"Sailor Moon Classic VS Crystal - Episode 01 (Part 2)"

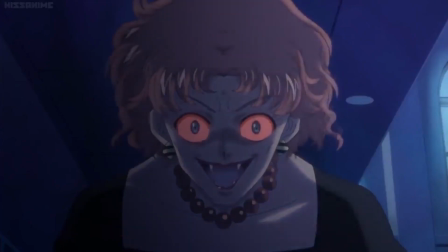Now I bet you're wondering, well, gee, Saj, it's got the horror stuff you've been gushing over and it's near identical to the classic scene.
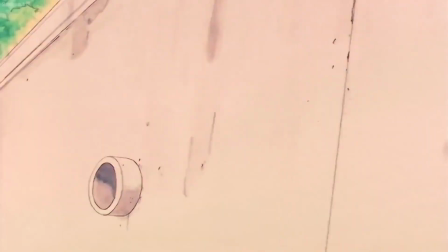What could you possibly dislike about that? Only everything. There's pretty significant differences here, the first of which are the Youma's actions.
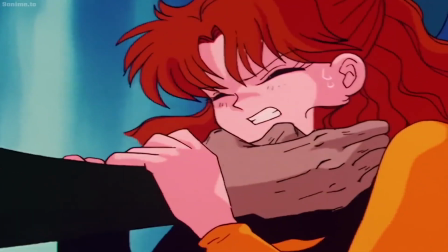We open the scene back up with Naru getting strangled by wrinkled, grotesque hands.
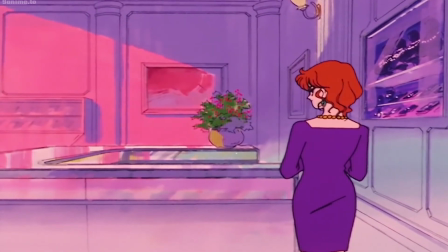Already we've capitalized on the horror setup of this scene.
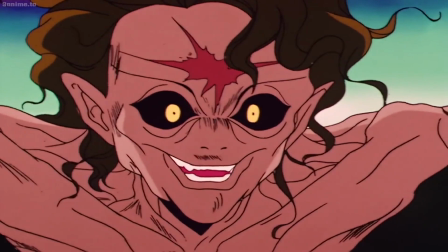Naru is currently getting the life choked out of her by a monstrous creature still wearing her mother's face.
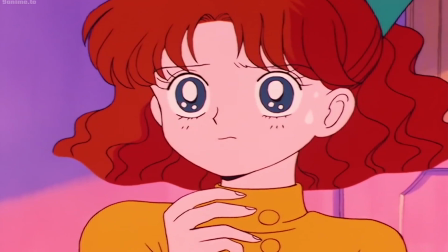And the tragedy is, she still believes this creature is her mother.
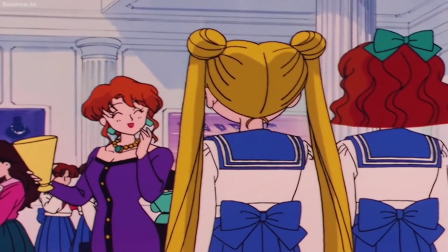Maybe she can reason with her. Maybe she can appeal to the love they share to save herself.
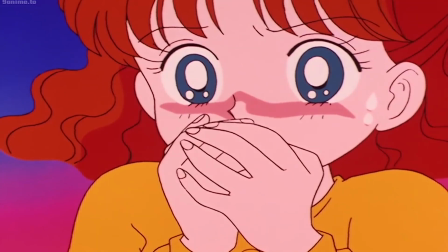But in a chilling turn of events for Naru,
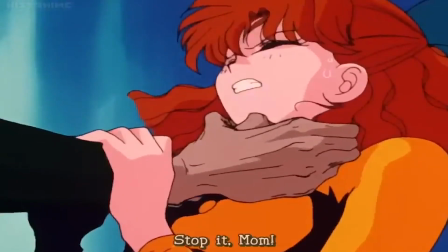the creature laughs at her futile attempts at appealing to her humanity and tragically reveals, "I'm not your mom."
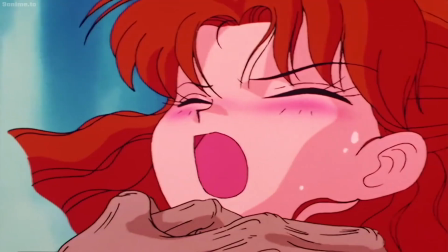This shocking revelation causes Naru, despite her anguish and pain, to crack open her eye to see what she means by that ominous statement.
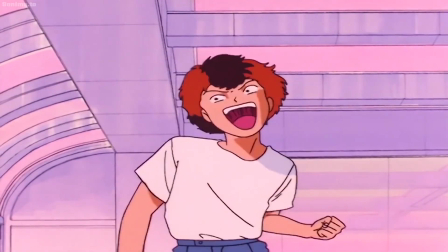Cue the most iconic shot in this episode.
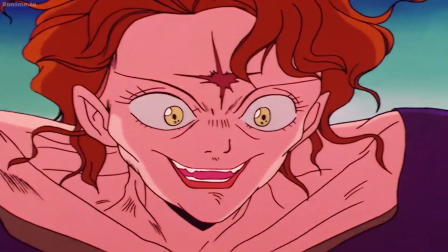the grotesque and traumatic morphing of Naru's mom into the Youma Morga.
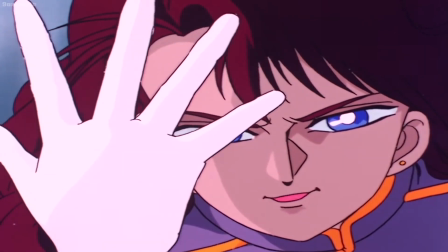Everything is painstakingly laid out and ramped up to finally get us to this one ghastly moment.
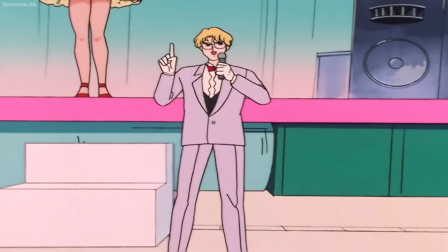This is why every scene in the Osa-P happens the way it does.
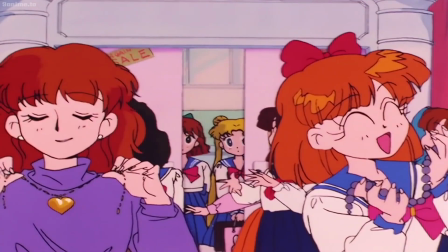This is why Naru is the focus of Usagi's friend group. This is why the jewelry store still had the same patrons late at night.
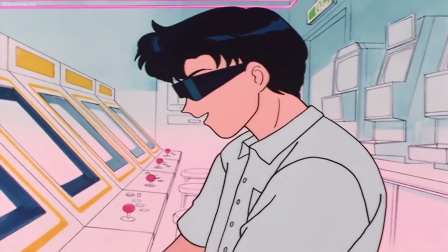It was to facilitate the crucial build-up to this moment between Naru
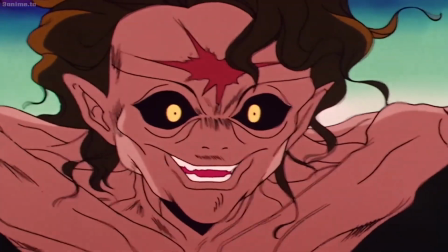and Morga to make this shot as impactful as it possibly could be.
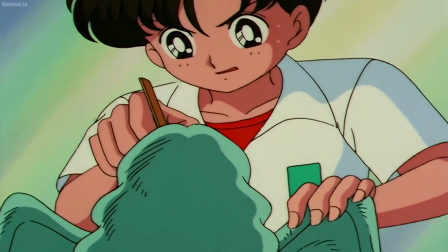All of this is precisely measured and carefully crafted to get the exact iconic moment that is this shot.
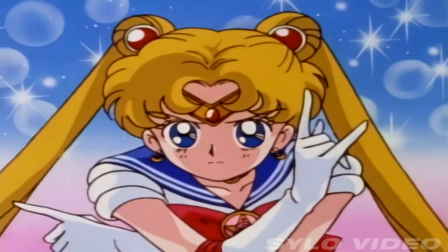A shot used in the opening of the infamous Deke dub, the one that everyone has seen 1,000 times over,
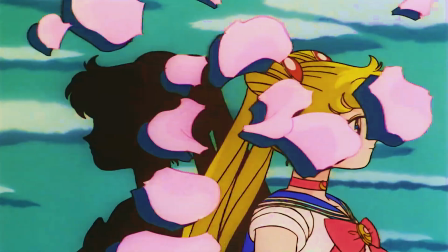the one that's eclipsed the original Japanese opening of the show. This shot is one of the first in that iconic opening,
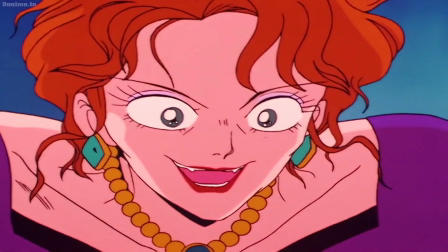which reinforces the weight of the scene and this shot that is the climax of said scene, intentional or not.
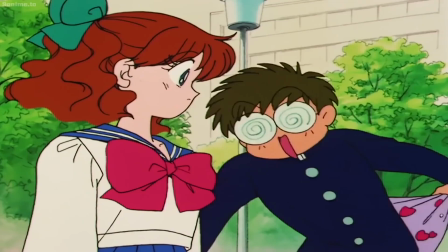This is quite excellent. It deserves the level of fame that it has.
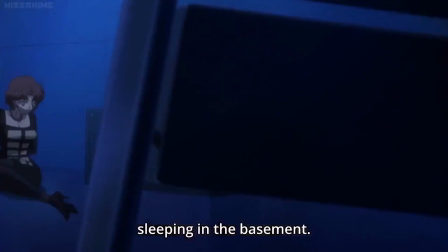Now compare that to this bland, jarring, incompetent mess of a build-up and climax.
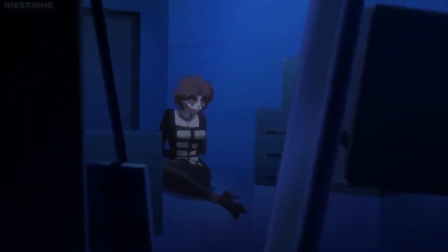Why did we cut away to Naru's mom in the basement? Why did we cut away to Tuxedo Kamen entering through the window?
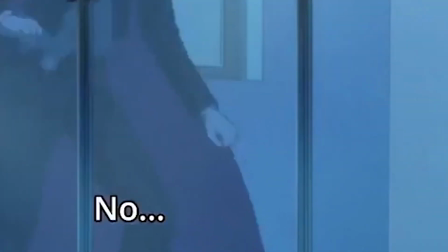But what the hell, boy?
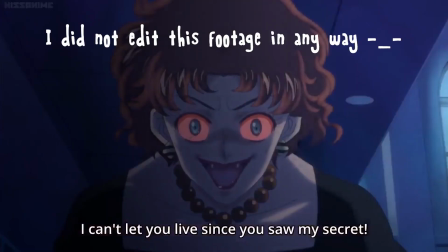Oh, whoopsie. Why can we barely see the Youma face reveal when that's the entire point of this build-up?
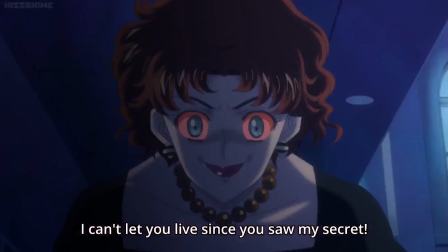Why is this shot so bland and basic? It's dead on full frontal.
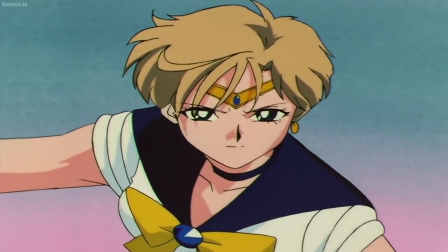It's not even remotely interesting. Come on, guys. What is Naru doing on the floor?
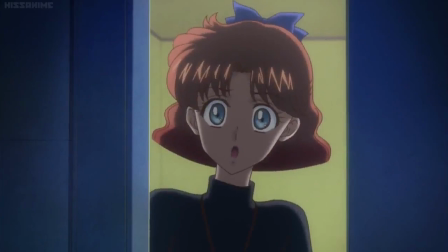Why isn't she running away? She was behind a door in the previous scene. Why couldn't she just close the door and lock it?
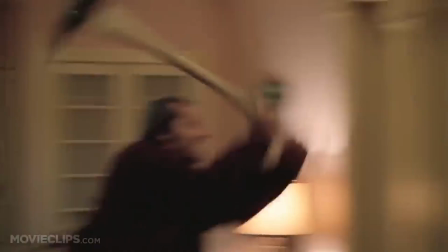Then we can have a scary moment where the Youma breaks through the door to try and kill Naru.
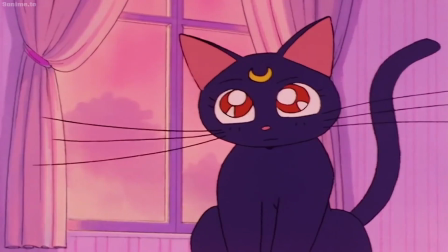Here's Momo. That would have been an amazing addition to the build-up of the reveal.
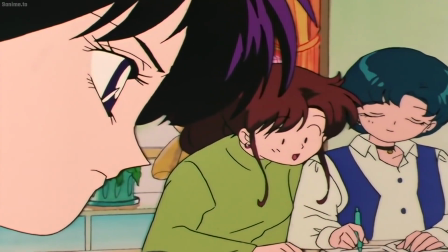But nah, we're just gonna copy off of Classic's test and ignore all that work we're supposed to show.
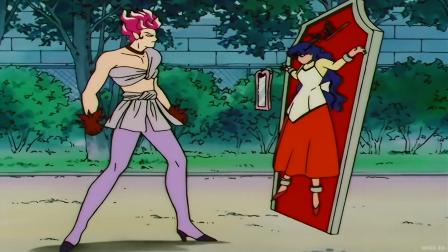Screw it. We don't comprehend what makes a good scene anyway, so whatevs.
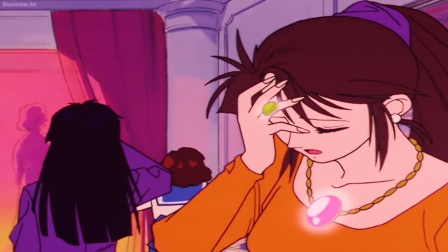I just don't understand any of these choices when Classic did it so wonderfully.
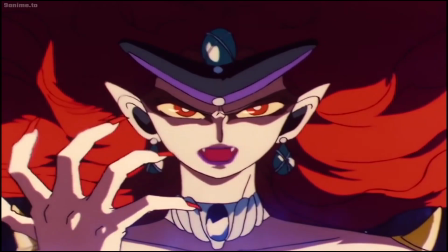Why try to fix something that ain't broke? They didn't even keep the Exorcist 360-degree head turn,
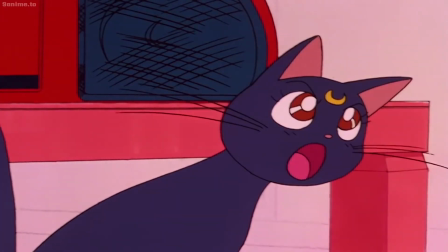which is the other huge detail that defines this Youma as an iconic monster of the week.
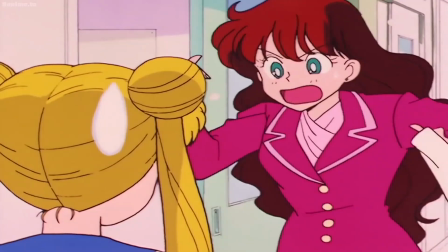Are you serious right now? Why wouldn't you keep that?
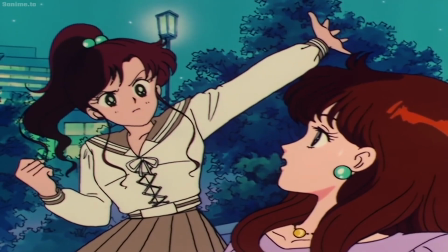She is literally based off of a demon-possessed woman, popularized by the Exorcist movie.
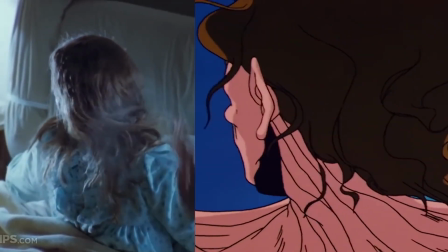The 180-degree head turn as well as the visual design is an homage to that.
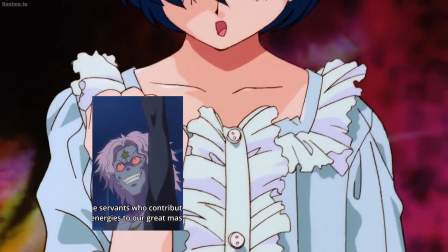Why would you trade all of that rich horror goodness for generic anime zombie prostitute cosplay?
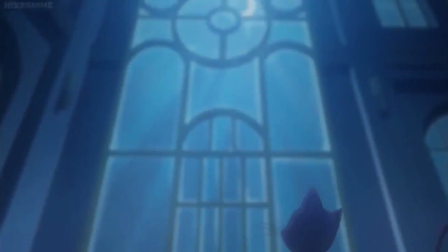Why does the moon tell her what to say? Is the moon itself telepathically communicating with her?
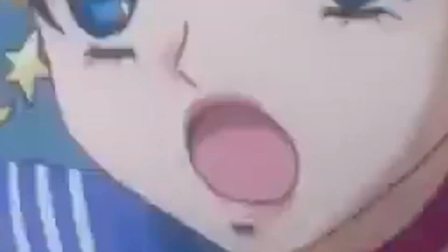Is she Mouth wide open, mouth wide open, mouth wide open.